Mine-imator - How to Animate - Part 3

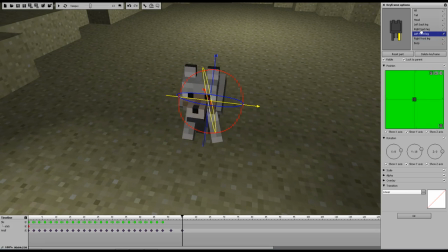[16:33]
Let's actually rotate the legs out just a hair like this. Back legs as well.
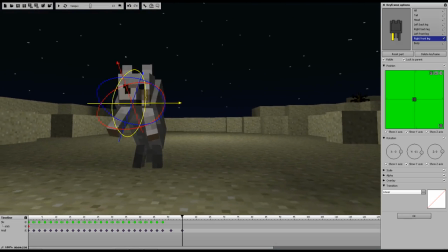[16:48]
I think we'll like have a camera angle, so we need to have him stand
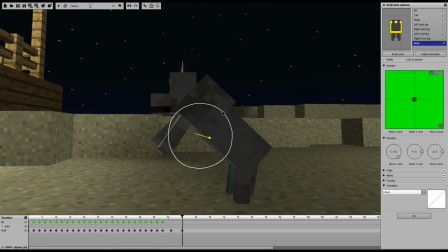[16:55]
body, a little bit more up. So we're going to need to rotate the back legs, right back leg.
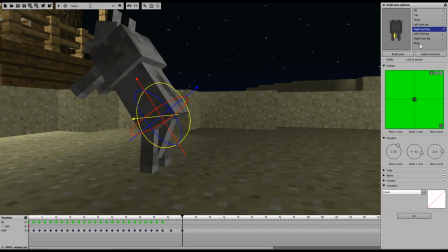[17:08]
Okay, so now he's up like that, and he's not scared, so we need his tail to pop back up here.
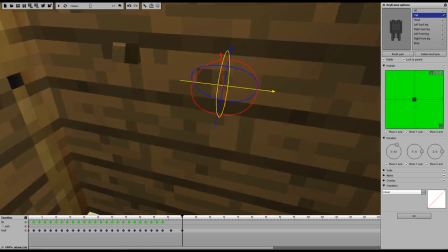[17:15]
Okay, so let's take a look at this from this camera angle.
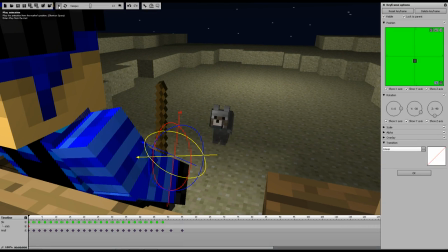[17:22]
Let's just select the stick. Press play. So the dog's all happy. He's kind of twerking his head as Ski Dude plays with that. And then the dog hops up like this, and then we're going to have him jump. Just do a couple hops to show how excited he is.
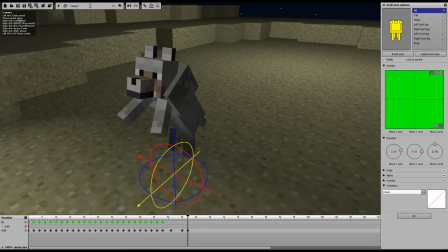[17:40]
And now instead of just going up, down like this, so I'll just show you real quick, and just down like this, that doesn't look very fluid, so I'll show you what I mean here.
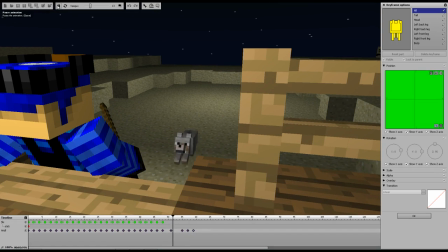[17:55]
If I just make the dog's body go ding ding,
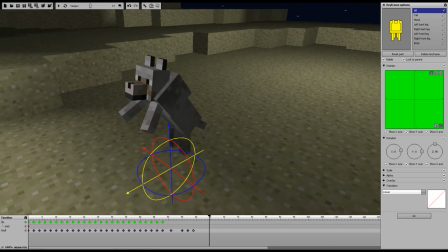[17:58]
he just looks like a solid object moving, and so this is where you want to, if I did have bendable limbs, I could get a little bit more into it,
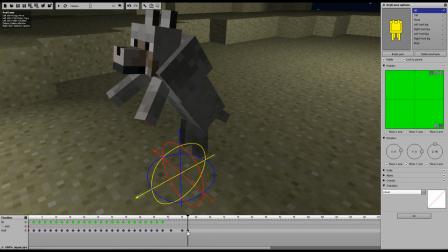[18:04]
but we don't, so we'll just work with what we got. So let's delete this one as well. So this one, he starts on the ground. Now when he jumps up, you just want to show that his whole body moves when he jumps. So we will move the whole body up, but we're also going to move the head up just a little bit.
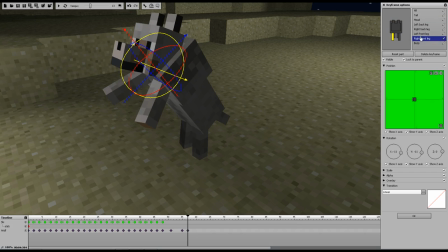[18:24]
The legs will come up, left leg, we'll bring that one down. The back leg, we'll kind of rotate it back, and this one will rotate out and up.
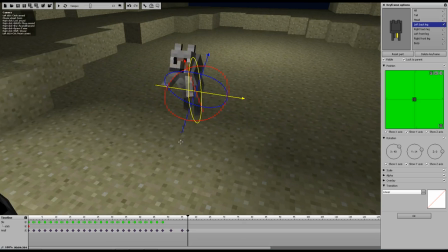[18:41]
Now we'll see, I'm not going to play it, I'll just kind of drag it.
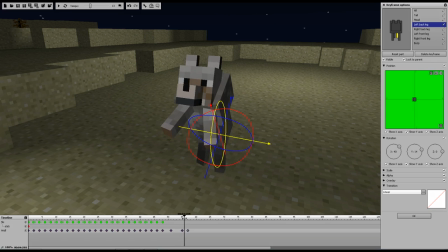[18:46]
So when he jumps up, you can see his whole body is moving. It's not just a solid block moving up. It just gives him more movement and more life. And so that's what you want to think about when you're doing this. So now, to bring him back down, I'm going to add another keyframe there.
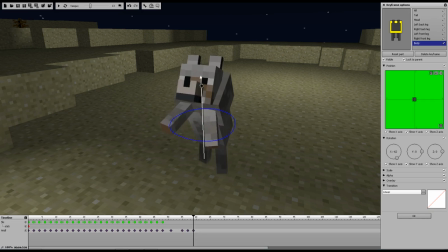[19:05]
We'll grab the body, bring it back down.
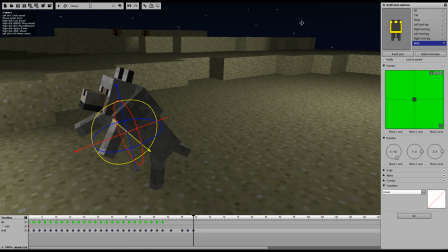[19:11]
And you got to think, when you land, your head usually jerks to the ground. So we're going to kind of bring it down quite a bit. We'll bring that one back, rotate it back in.
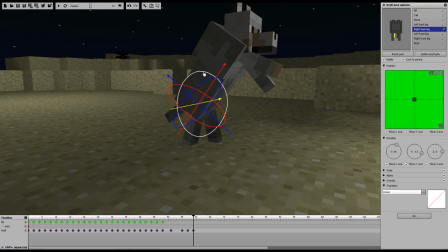[19:28]
And as I told you about the head jerking, I actually did it at my desk.
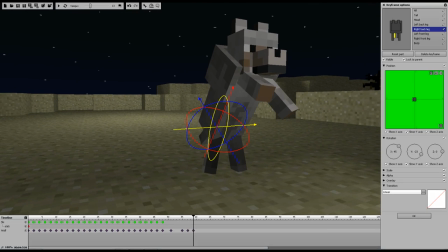[19:33]
It's kind of silly. Also with the front legs, we're gonna jerk those down just a little bit. No, that's not the one we want. This one, like this, and like this. And so now I'm going to add just another quick keyframe of where the limbs recover,
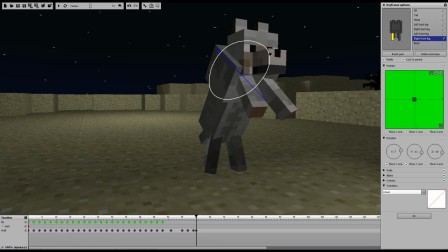[19:52]
where they come back up just to show the shock of the hitting the ground. So the head will also come back up. And maybe on this one as well, we'll rotate the body
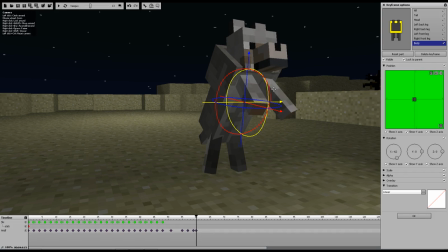[20:08]
just a little bit, and then we'll bring it back. Okay, so let's see how that looks. So he jumps up, he jumps, comes down. That didn't work out like I wanted to. Let's give this a little bit more time. Oops.
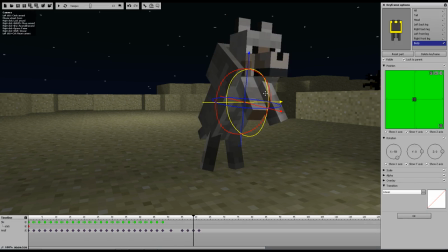[20:29]
Yeah, it didn't turn out like I wanted. And I think it's because of the body rotation. So let me move that back to there.